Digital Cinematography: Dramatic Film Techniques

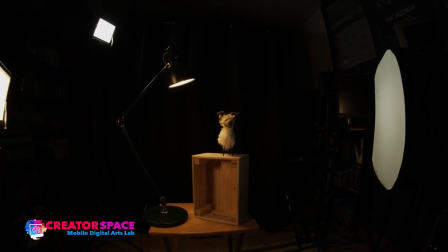2385s
yeah so totally distorted type of you can see what it's doing but see that we've lit for the widest type of area and all we would need to do that is just move our lights you know this light could just be moved out of the shot a little bit like so same with
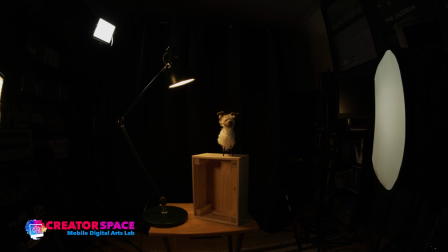2402s
the backlight and then in this side light here and we're able to quickly you
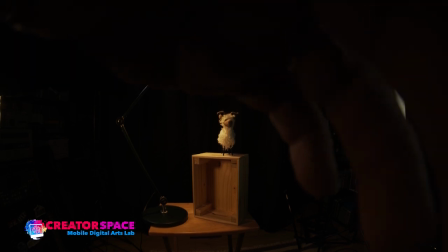2407s
know go from a wide and then we can go to the 25
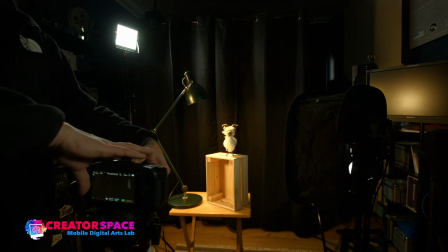2413s
and so on right so a great way to start with the widest
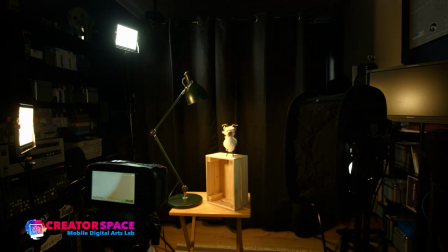2419s
and move in so that was our available light going with um a table lamp right so if we can do the same principle and we can consider
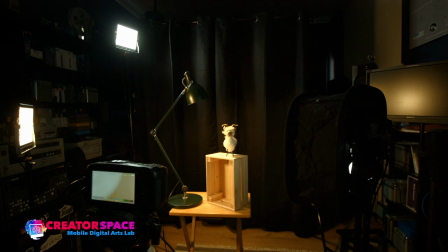2431s
the idea that you know what happens if we are um you know if we have a a light
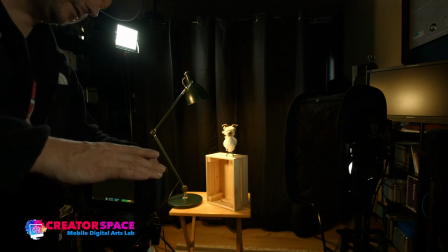2440s
that's on in the room so let's go back to the 25 here okay so I'm gonna go to the 25 so
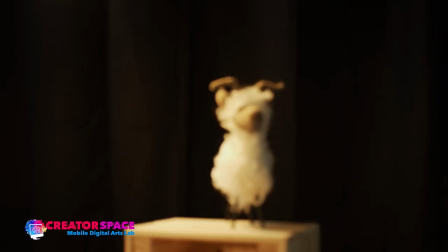2448s
here's our 25 you're
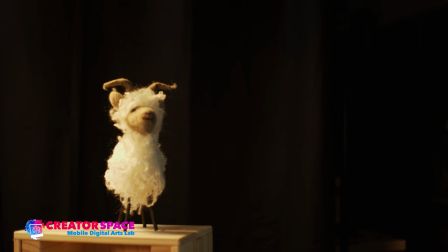2452s
just adjusting the focus and I'm just gonna do a little bit of composition to again just play with the rule
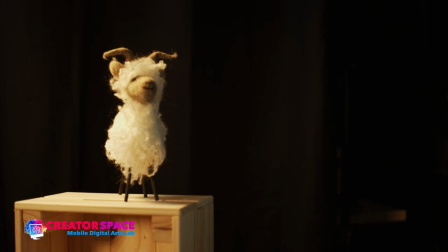2459s
of thirds a bit so that we're kind of in the you know an interesting composition not totally centered so that's now let's totally clear the uh let's do one
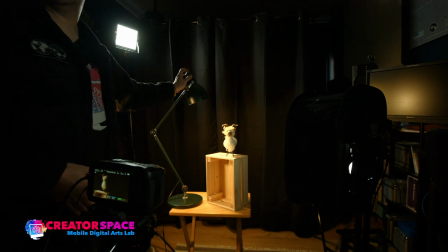2470s
more setup here so we're going to clear the table lamp we're going to say okay there's no table lamp now we're
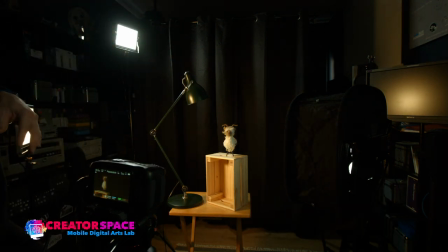2474s
going to say there's a really bright window um coming from the the uh the back right and there literally is a window here in the studio that i have draped so you know what would that look like so what I'm going to do then is put maximum light on in
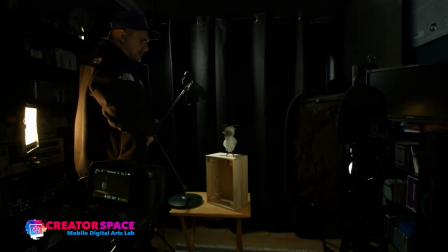2493s
daylight so I'm gonna say okay let's blast the daylight okay
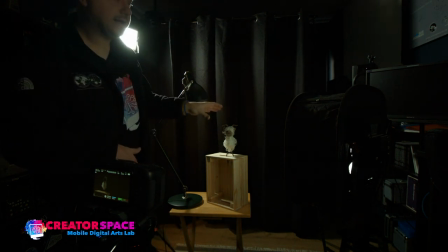2499s
so now we have that full backlight here and what I'm going to do is reduce
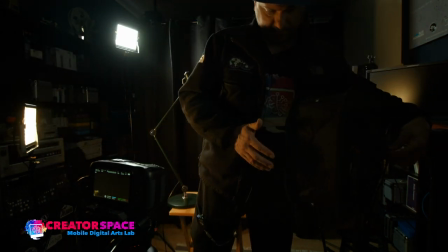2505s
the fill light and put a little bit of
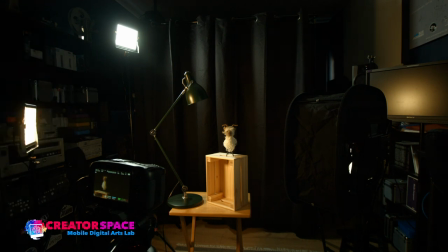2511s
warp as if we're inside and we have some table lamps and we have that back window okay so you can see what I've done is I've reduced this key light I've
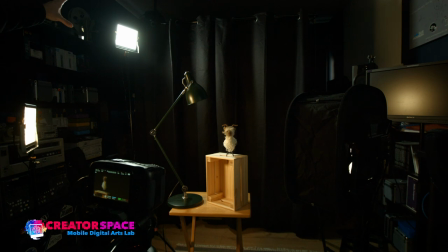2528s
reduced the fill light my maximum light is that backlight that's acting like a window
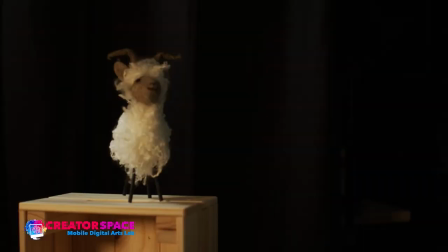2533s
let's see what that looks like all right so you can you can almost feel like that window is behind the goat and that looks pretty interesting so we have like the shadow we have a little bit of this warmth you can see this warmth coming in on the side as if it's a you know there's like
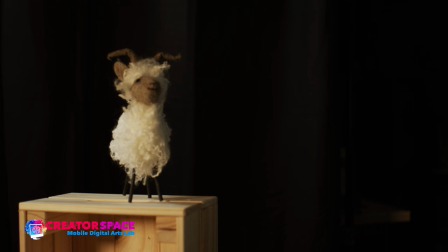2550s
table lamp but again it's we're working with the shadows and we've we've established that there's a window coming from back here so we're no longer using the table lamp that is right above the goat but we're saying there's a big window here and that could be our available light
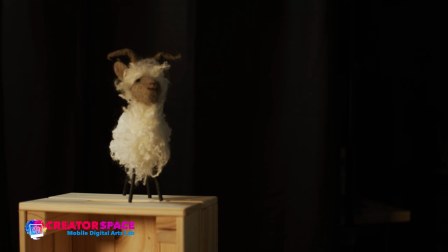2565s
using a window so always think about the motivation and you know how we're lighting it then we want to think about are we low key
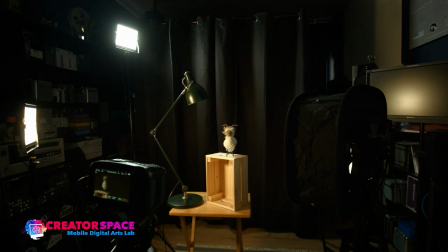2573s
high key we want to think about you know how much depth of field we want and then we we want to choose our lenses as well so in this case we have the 25 millimeter right and then we can go right back to let's go back to
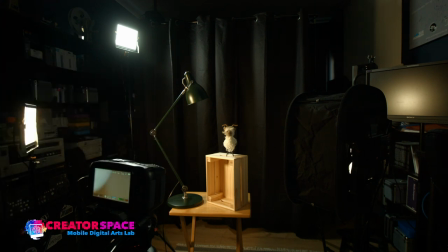2592s
the 50 i have right here behind me
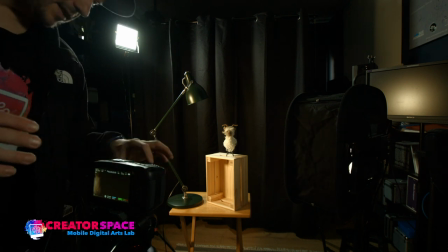2598s
right and these things just click on or off on the front and let's go right back to the 50
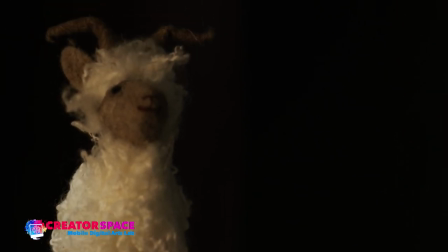2607s
and you'll see how interesting this looks in this closer shot.
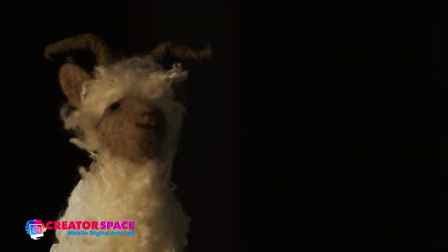2612s
It's going to open up a little bit.
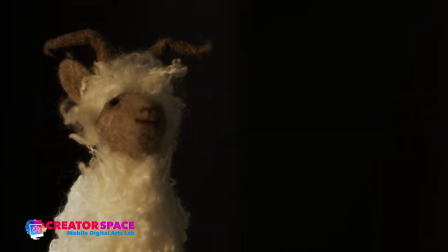2616s
Right so really having that idea it looks like you know we're kind of in a in a darker room so I'm trying to represent and recreate what I'm really seeing here and that's really fun too is trying to recreate what your location is but it's with artificial light so now it doesn't matter
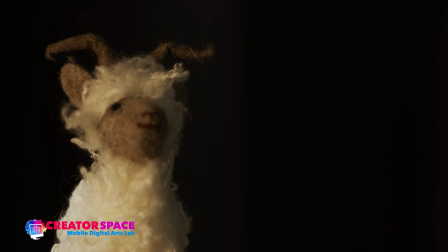2632s
if the sun moves in the actual window that's behind in that backlight because dramatically we're controlling it with a little bit of key and fill light. We can boost that fill light a little bit really looks like there's just a window on on the goat from this side
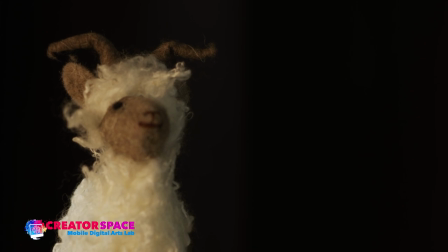2651s
right really has that kind of feel to it but there's still enough shadow here that we can create that dramatic look right and And again, if we want to reduce the shadow, we can just boost this up, right?
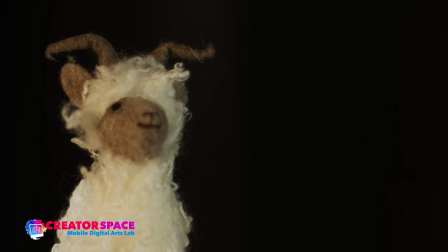2664s
We're getting into that more of that high key lighting, overall even lighting with multiple light sources.
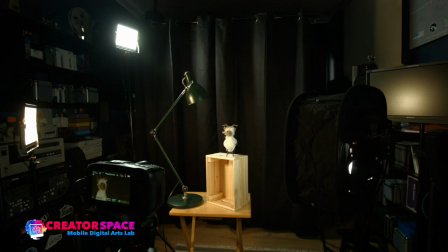2671s
So playing with the tungsten and daylight, color temperature, depth of field lenses, and how much light is in the three point lighting, and then whether we want to represent an artificial lamp, sorry, an actual source lamp, available light source lamp,
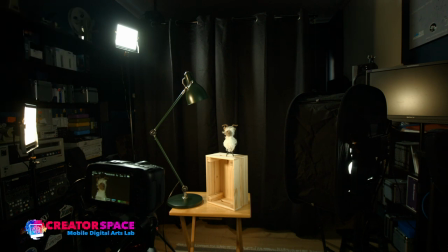2688s
or available light window we can decide what we want to use when and how right so that's a really cool interesting way to to do everything right and you can see how you know what what this
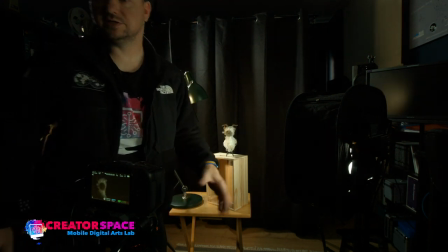2701s
what this can do dramatically it could be really interesting for lighting concepts
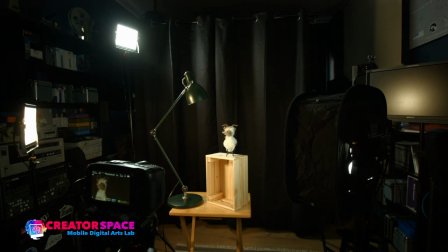2706s
okay so that takes us through
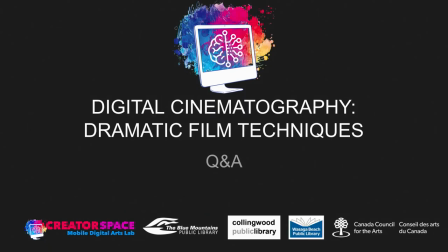2711s
all the stuff so why don't we open up some Q&A time here. I'm sure there's a bunch of different questions. So let's just see if there's any questions, if anyone has any questions. It'll be great. I can answer some.
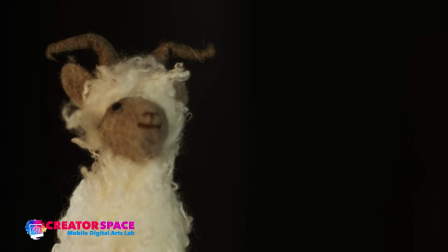2733s
So I do want to reiterate that idea of shadows can be really crucial in, you know, what do we want in shadows? So let's go back to this kind of window idea.
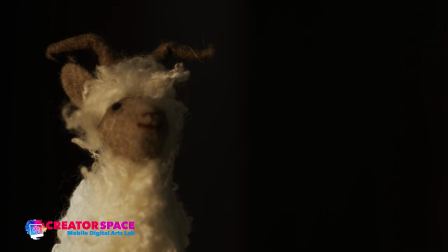2747s
we can have zero fill right that's zero fill and you know it's making that back window really really important now let's take the
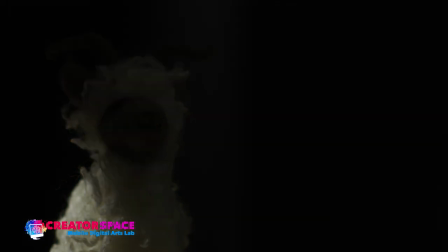2760s
this light off too and now you can see you know we've probably put too much off but that's the idea is like okay what does it look like if there's
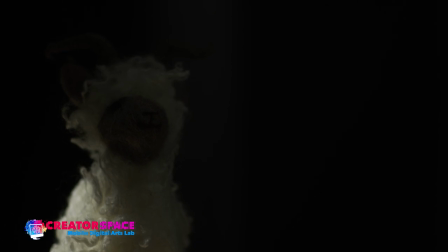2775s
just a back window happening and you can feel that window on the back of the goat we definitely need a little bit of fill
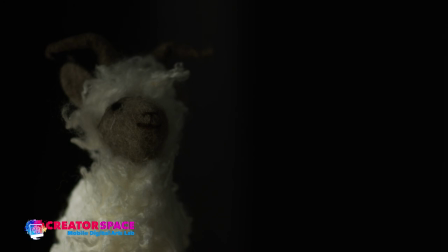2783s
here or sorry key light here that just helps me put a little bit of light on the front but see how interesting that is we got that back window a little bit of front light very moody and that could be a great way to you know achieve that and then i put a little bit of warmth just by adding that little warmth there